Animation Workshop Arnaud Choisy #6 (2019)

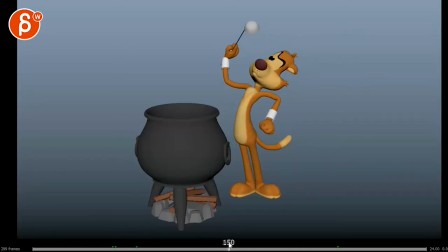and going through this here you know it'd be stuff like that it just seems so cut off in terms of you know this section there's animation the rest is not because
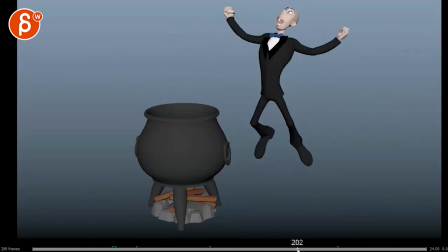you might argue you can go into hotel tea type style all through here but then it's just that the change through what this is but again I mean again I'm says a couple times now but there can argue an argument can be made between well that's one style you can see it in the
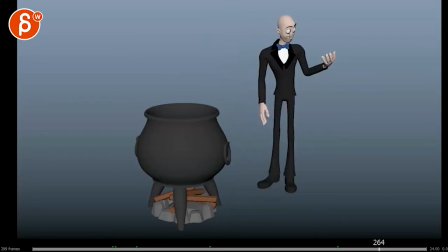in the design versus this totally different design a bit more realistic so the animation could be also more realistic so I'll leave that up to to you if you want to change that but going back to the original comments let's pretend we leave the animation how it
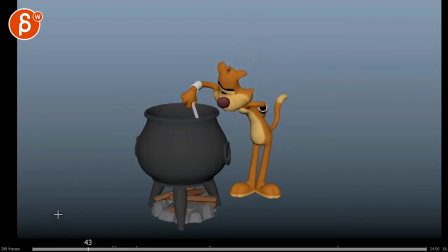is right it's all cool I like all this you got that twirl pause and then the timing is cool here I like that you got the pause and then hmm all of that is cool once you get into the transformation it just feels a bit one two
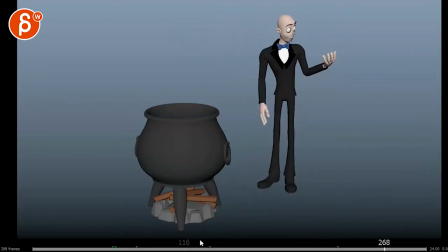three four five six and boom and that's it so to me it feels like i would just vary up the timing here so
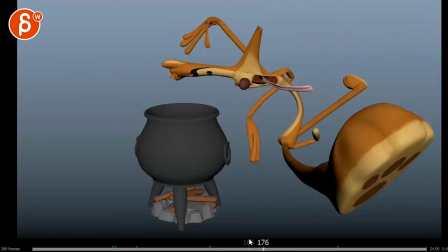it's almost like you can go into this one big thing and it's almost like you can hold this
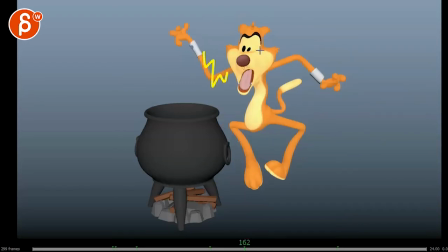with potential uh you know that could be some shakiness that could be like one big thing of what is this
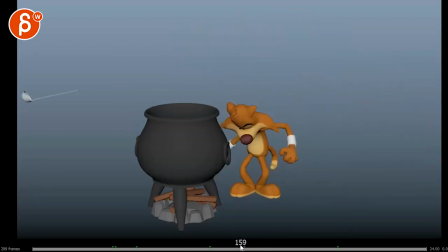ah and then so they have like one big one pause and this is just a different rhythm where these guys could be fast as fast maybe into that last one last one
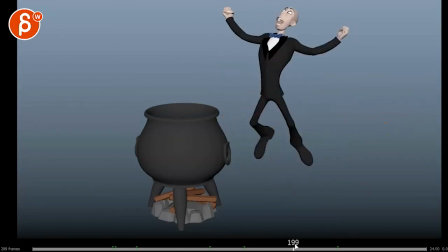holds into into this where you wouldn't hold this as
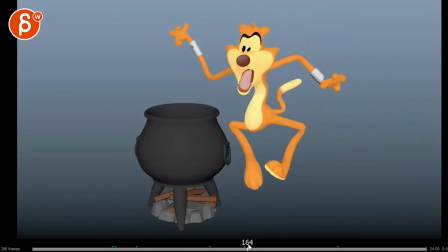long but it would be more like like i said hold long long long hold
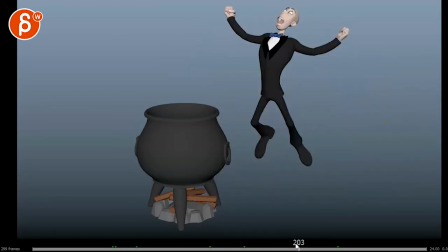all along and then do a faster move of this but then once you're in here now be careful maybe not have that two twin there he
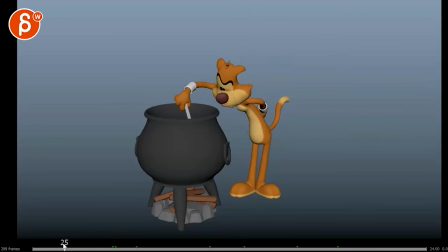comes and looks at this the thing is again it's hard to know in this but he seems very inquisitive hmm i wonder what's going on here and then he goes hmm wondering hmm what is going to happen and
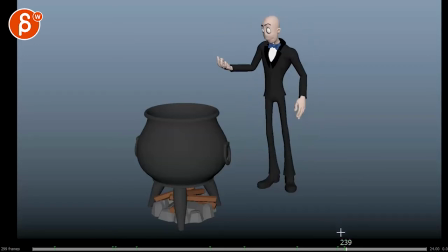then this happens so my question is is this what he expected or do we want to push this a bit further where but basically looks like here's one hand look at my other hand and I'm okay could this be a bit more holy moly and then maybe you look at that hands but
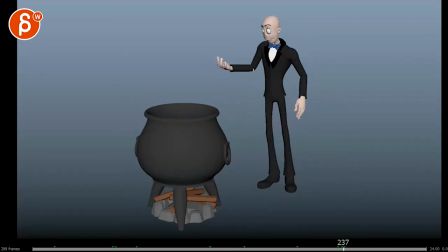then you straighten the fingers out and maybe you make a fist and straighten out again and then he maybe it just looks down and it's a bit more exaggerated pose where imagine it's a horrible pose there but imagine he looks down you know at his feet and then maybe brings up one foot
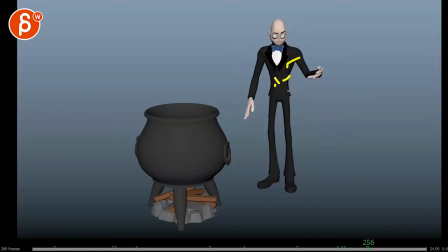imagine leg is here so maybe looks at his foot or or taps his body and maybe he squeezes the hips like oh what's going on i totally changed maybe he wants to pull on his body a bit and then that ends would then tell us well is he happy like if you take the face off it's kind of a default thing so the end could be like yes
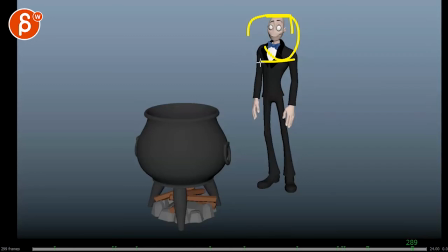or holy moly or oh no or just something where to me you want to push the you know telling the audience how he feels basically when i would push that more it seems a bit there's one hand
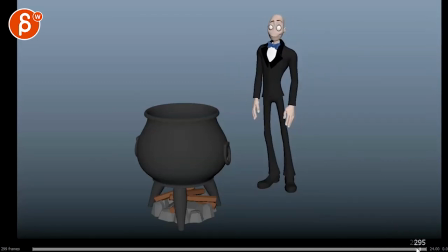there's one hand all right and then that's it and i think you could yeah i feel like you push that a bit more but again this was for an item challenge so i'm sure there was time restrictions and shot length restrictions and all that stuff so it's not like you can just add
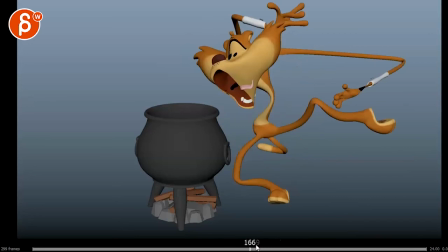whatever you want in there but if you if you wanted to continue on this shot these will be my thoughts it's totally up to you as always to do what you want to do with them other than that uh i like it it's a fun rigs
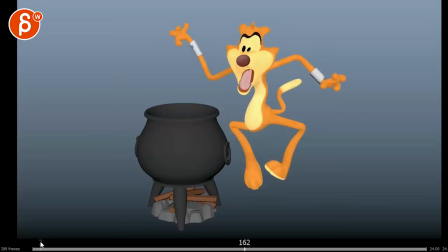some nice poses it's fun stuff that
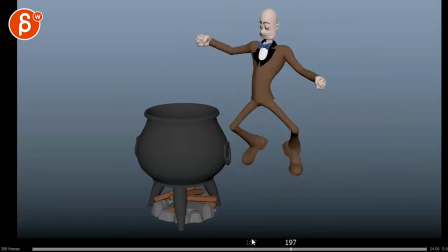you can do there and i like that transition into into this guy too how the legs change and all that it's neat so yeah i mean if you want to you know to put more in there where potentially instead of a gradual thing no this is very tricky but you know maybe the